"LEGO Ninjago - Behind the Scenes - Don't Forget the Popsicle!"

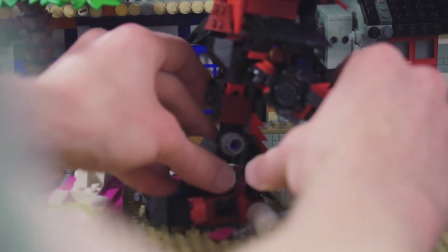Animating realistic movements with LEGO figures can be a meticulous and time-consuming process.
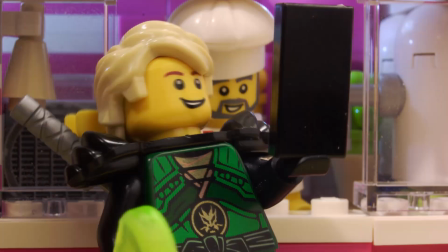My goal with my latest animation, Don't Forget the Popsicle, was to capture the unique style of the LEGO movies and to really make the characters come to life.
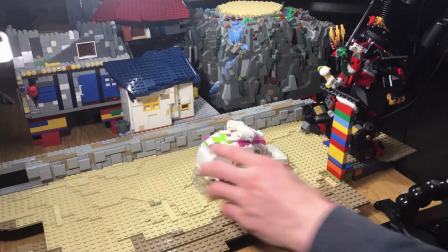So I wanted to share a couple of techniques I learned along the way, and give you a glimpse into what goes into animating a video like this.
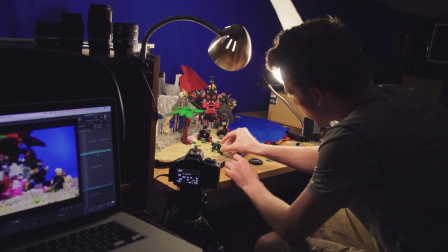One of the biggest challenges for this video was animating the shot where the giant mech stomps across the beach.
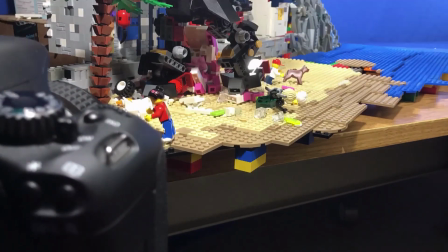Each frame took around 25 minutes to perfect because of all the moving parts in the scene, and after 9 hours of animating, I ended up with 1 second of footage.
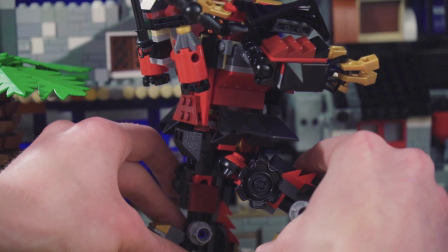The ball joints on the mech posed a particular challenge, as it can't support its own weight and has very limited articulation.
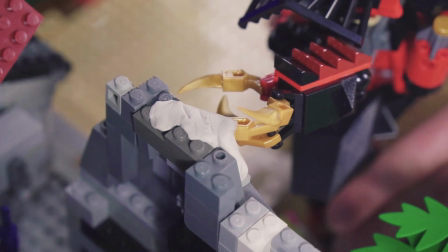I used sticky tack to secure the left arm to the buildings so that it could stand upright, even when the foot was off the ground,
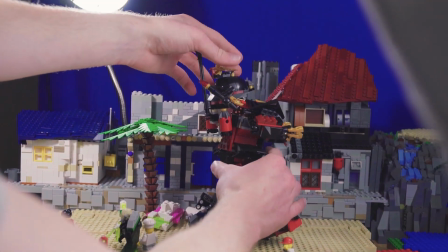and used the hinge on the top of the mech to shift the mech's center of gravity for each frame as needed.
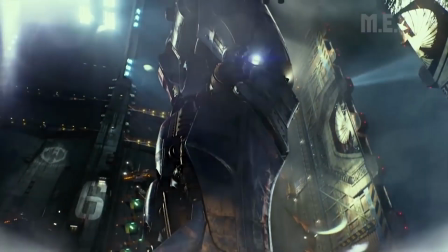If this mech existed in real life at this scale, it would probably weigh a couple of tons.
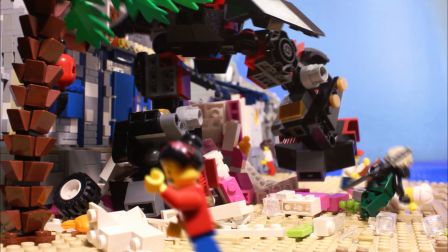To simulate this in LEGO, I shifted the upper body over the foot that was down for each step so that the implied center of gravity was directly above that foot.
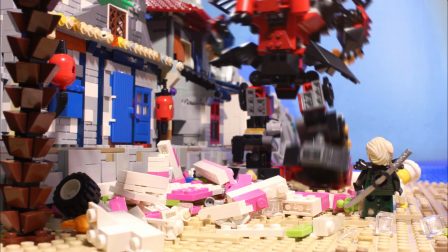Then as it shifts its weight to the other foot, that foot comes down fast as if gravity was pulling the thousands of pounds it was carrying.
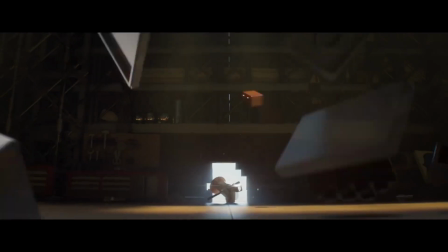Another technique I want to share with you guys is something I learned from watching the trailer for the new LEGO Ninjago movie.
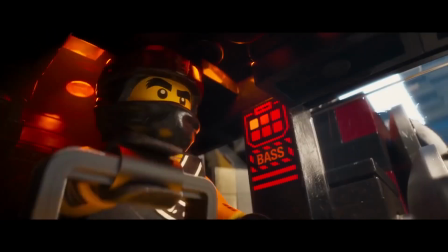It was a huge inspiration for Don't Forget the Popsicle, and as I was studying it shot by shot,
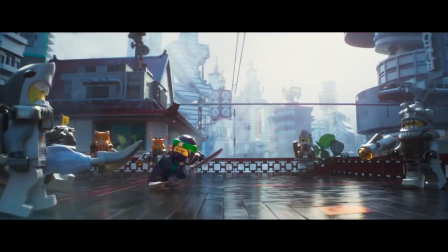I noticed that they accomplished almost every visual effect using nothing but LEGO bricks.
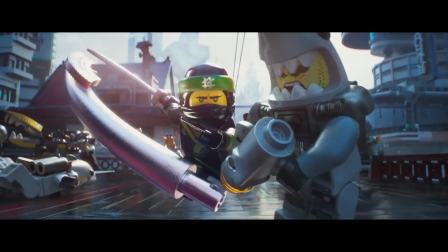Everything from the motion blur to the movement of Lloyd Garmadon's hair as he takes off his mask.
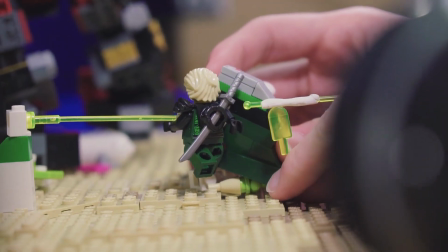For the shot where Lloyd zips off after the mech, I built a small, minifigure-sized motion blur out of spare LEGO bricks and animated it to follow Lloyd as he jumps away.
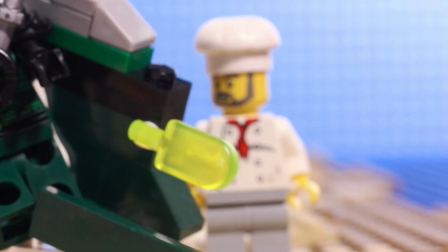You'll noticed that I basically stretched out whatever colors are seen on Lloyd's right side for every frame.
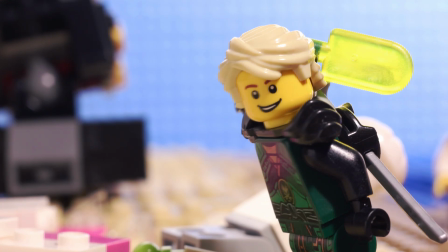I also used a dark green bandana for intermediate frames in the mask flip. This helps to sell the motion and keeps things looking buttery smooth.
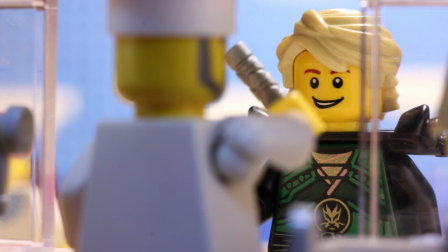You also probably noticed that the character's arms move in directions that their joints don't typically allow.
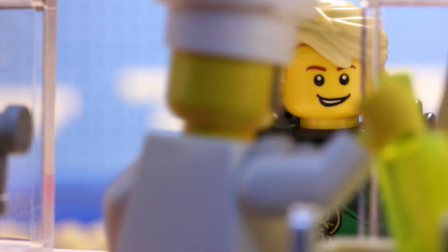This is a very handy trick for animating realistic motions with figures with such a limited range of motion.
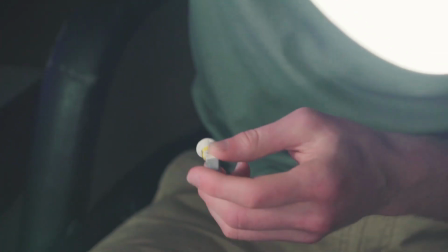To do this, I popped the arms out of the socket and filled the torso with white sticky tack.
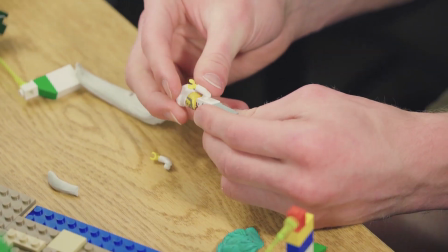This allows me to animate the arms out of socket while the ball joints rest on the sticky tack to keep them in place.
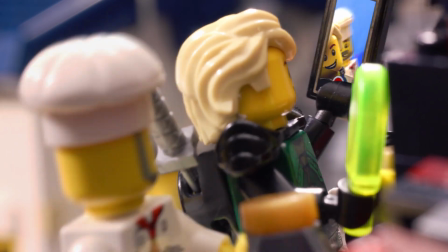Another interesting challenge was the selfie shot at the end of the video.
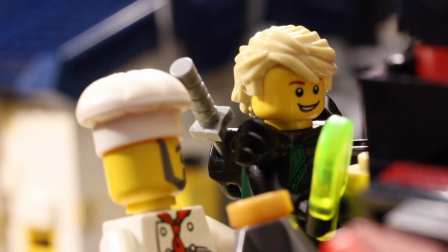I animated the scene twice, once from the front with a standard 55 millimeter lens and once from the back with a 24 millimeter lens.
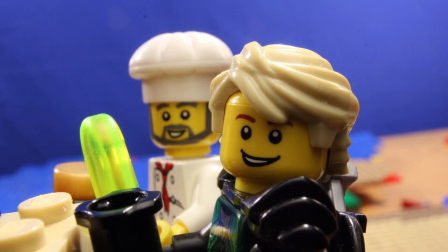This allowed me to get right up close to the figures, while also maintaining a wide field of view just like the iPhone would have.
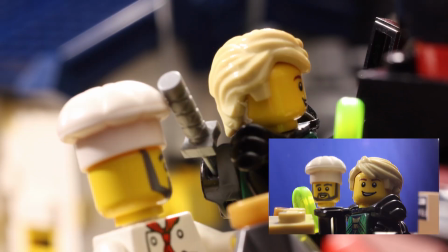I went frame by frame and matched the motion of the camera with the movements of the iPhone,
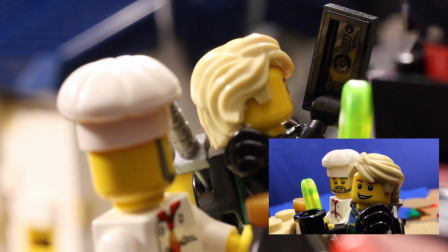and animated the characters a second time as closely as possible to the original. Once I had the footage, I pixelated it, compressed the blacks and whites,
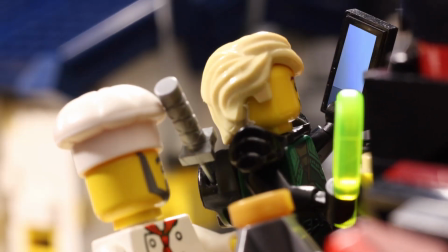added a few stylizing effects, and then tracked the footage onto the black Lego brick with a 3 frame delay just like you would see on an iPhone camera.
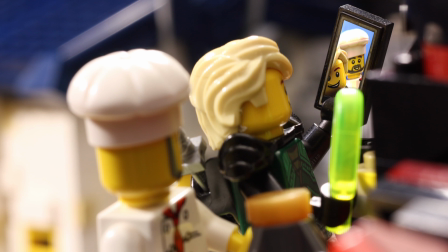The finishing touch was to add in the gold bar around the screen like you see in the LEGO Ninjago movie trailer.
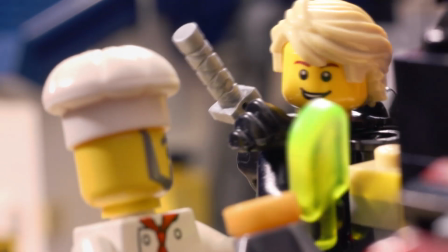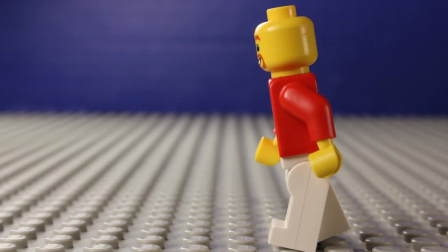This past year, I've been working on a comprehensive LEGO animation tutorial series to answer many of your questions and to share all of the animation tips,
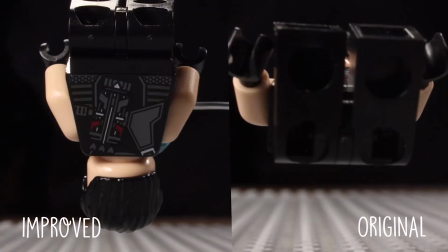tricks, and techniques I've learned over the years, so stay tuned for that.
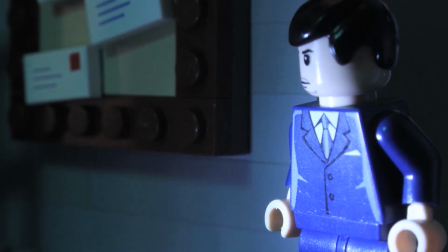I've also got some exciting new animation projects in the works, so be sure to subscribe and turn your notifications on so you don't miss out on them.
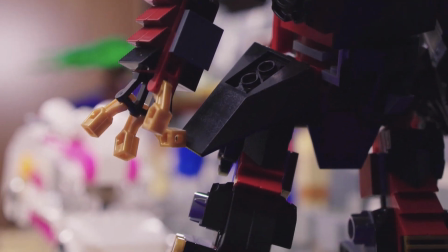Anyways, that's all, but be sure to leave a comment below and smash that like button. I try to respond to every question, so don't be shy.
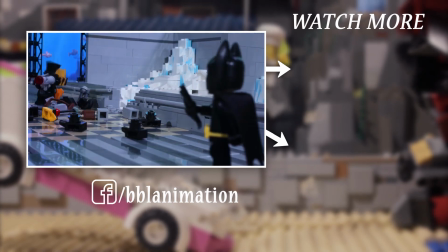As always, thanks for watching, and I'll see you in the next video.